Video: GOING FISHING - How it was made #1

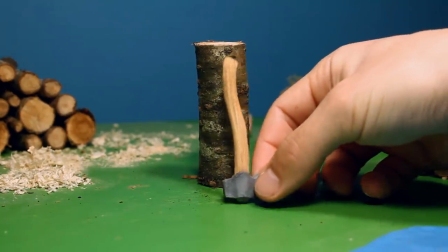(0:08)
Hello everyone, and welcome to my studio,
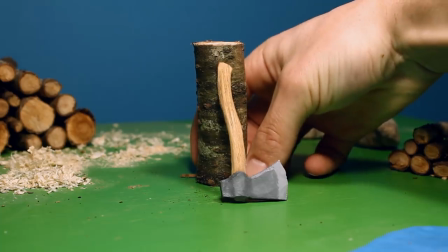(0:14)
my desk in my bedroom here in cold Sweden,
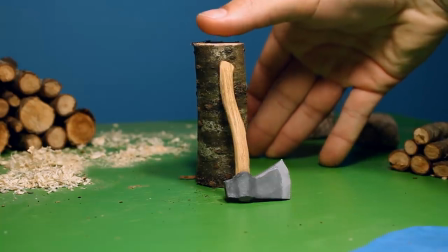(0:20)
and to the wood cutting scene, or chopping down the tree scene.
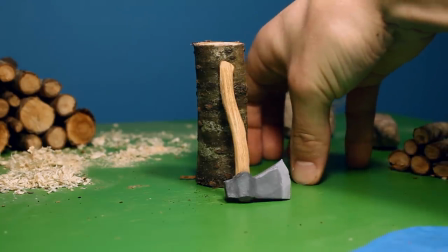(0:28)
And this is actually my first time making one of these behind the scenes or how it's made videos,
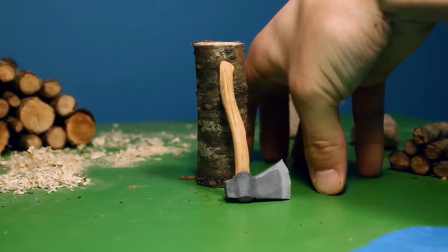(0:34)
but I really wanted to this time because my animation got kind of viral on
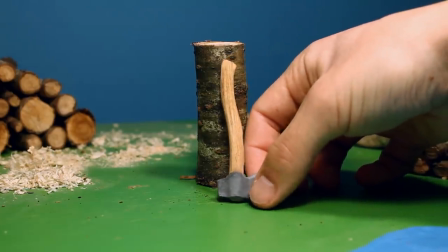(0:40)
Reddit and on Instagram and various sites,
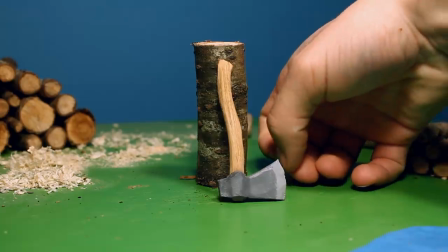(0:45)
and I've gotten such a wonderful response, and I've read every comment, and it's been so nice and a few crazy weeks,
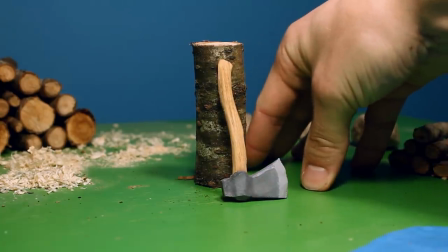(0:57)
but I'm here now, and I will try to explain the various sequences and answer most of your questions.
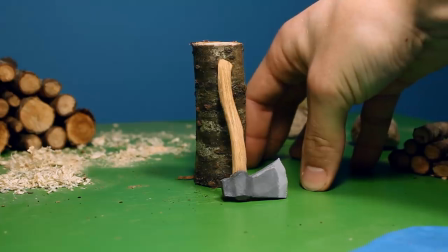(1:06)
I don't think I can go through every single one or every question, but I will try.
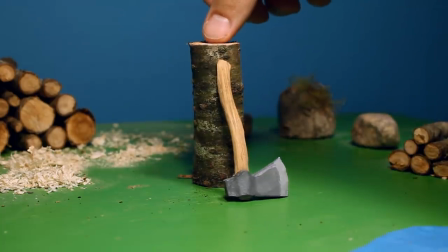(1:14)
But anyways, here's my imaginary tree, and here is my axe.
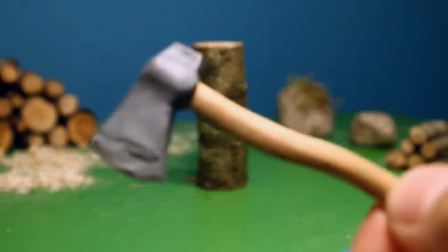(1:22)
I can show you here how it was made.
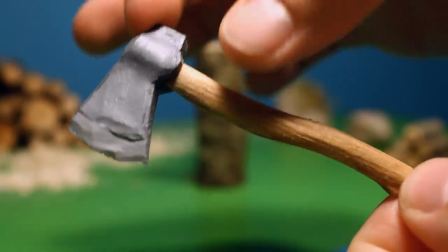(1:27)
Like that. The handle is made out of wood,
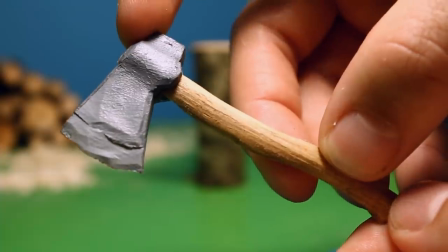(1:33)
and the head is sculpted out of Super Sculpey and then painted with the acrylic paint.
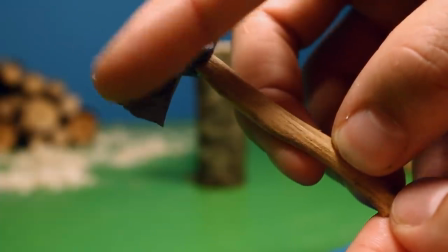(1:40)
And you can actually carve in the Super Sculpey.
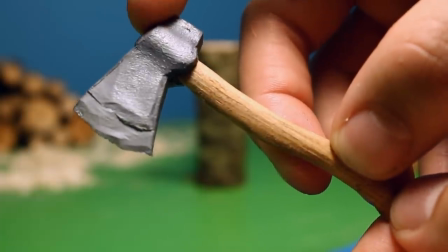(1:44)
So I took a box cutter knife, I think it's called, and carved it out to make it look sharper.
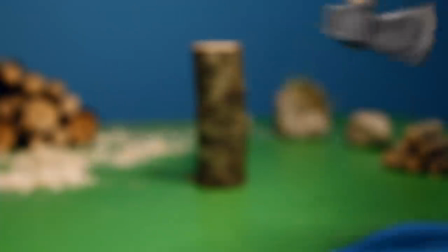(1:54)
And I got
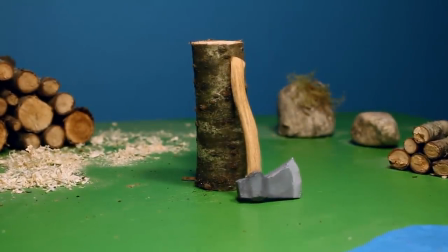(1:57)
my imaginary tree because my original tree got thrown away.
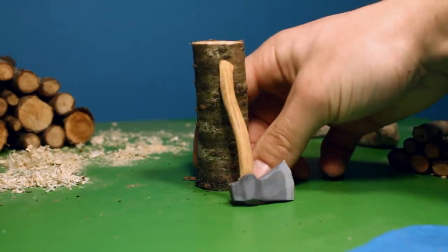(2:03)
It was too torn up of the animation.
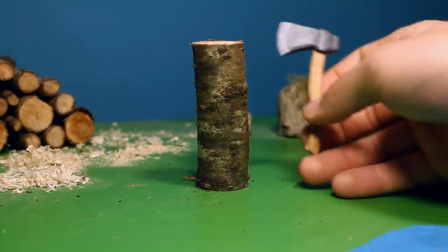(2:08)
So my tree and my axe, and one of the most common question
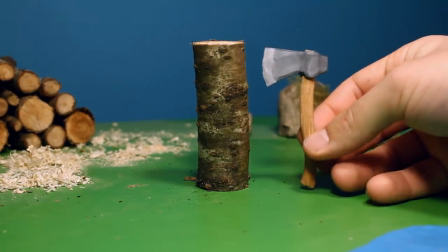(2:14)
I'm getting right now is how I made the axe to look heavy.
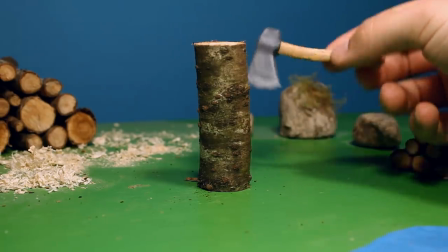(2:20)
And it's actually quite simple.
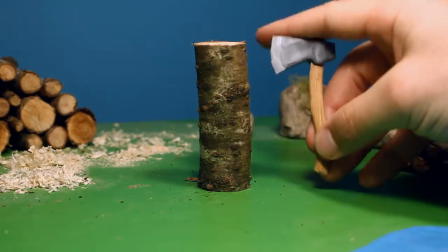(2:24)
And I will try to explain it, because I want the head to look heavier than the handle, as in real life.
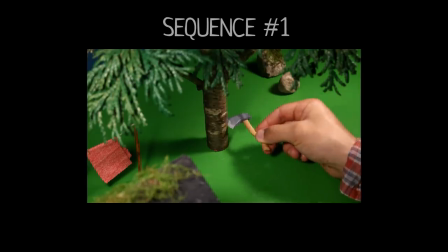(2:32)
So every movement got to start with the handle, and the head has to follow.
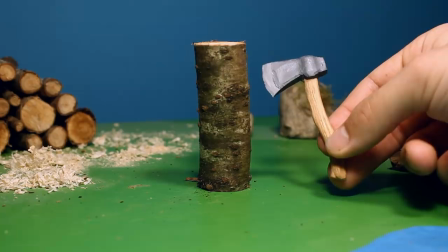(2:40)
So if I move my hand away from the tree,
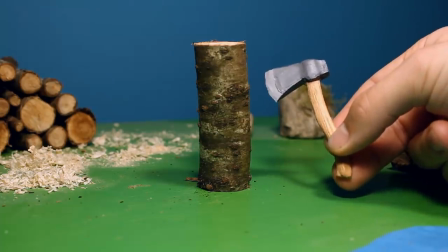(2:45)
the handle will start the movement, and the head will follow.
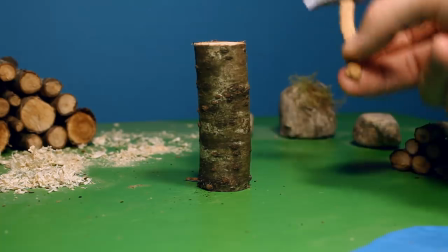(2:51)
So when I'm animating with my hand, I start off with moving the handle,
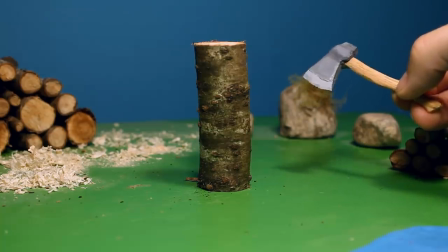(3:00)
and when I stop with the handle, the head will follow.
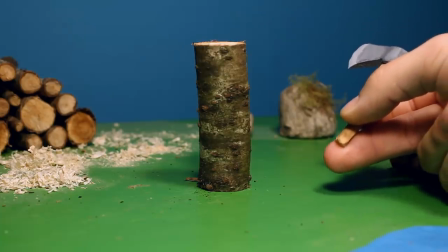(3:06)
And then when I move my hand closer to the tree and then stop, the head will follow.
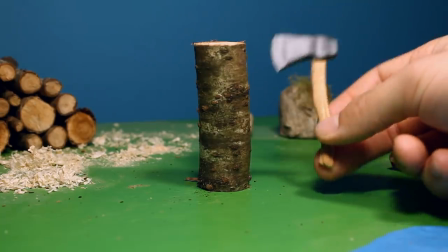(3:15)
So one more time, moving my hand away from the tree,
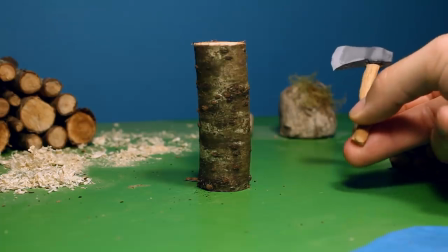(3:24)
head follows. Moving it closer to the tree, head follows.
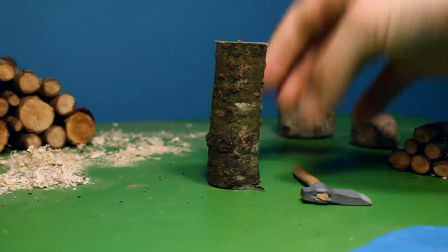(3:30)
So that's the first part of cutting down the tree. And the second part is about making a gash in the tree trunk,
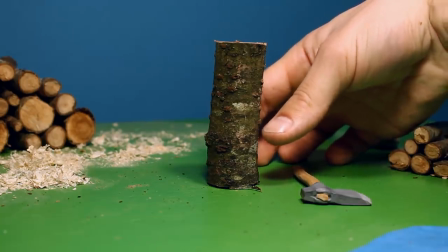(3:39)
like a bigger and bigger gash for every hit with the axe.
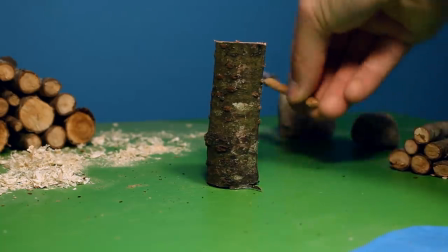(3:43)
And I will try to demonstrate it, okay? So be prepared for the best demonstration ever.
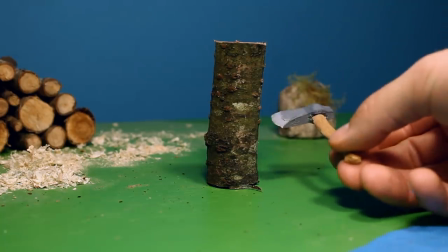(3:51)
Okay.
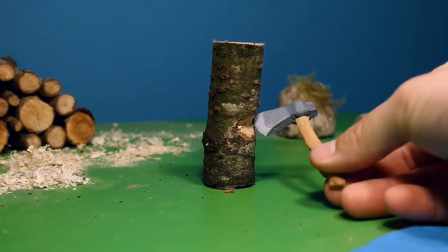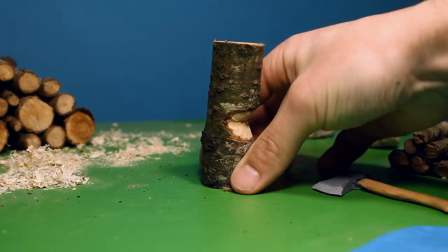(3:59)
So that's part two of chopping down the tree, and the third and last part is
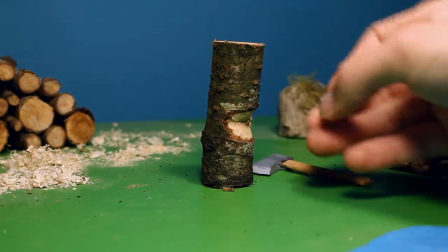(4:08)
making these small wood chips.
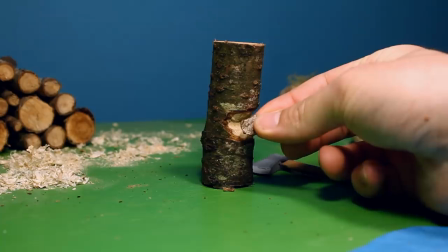(4:13)
I can zoom in and show you.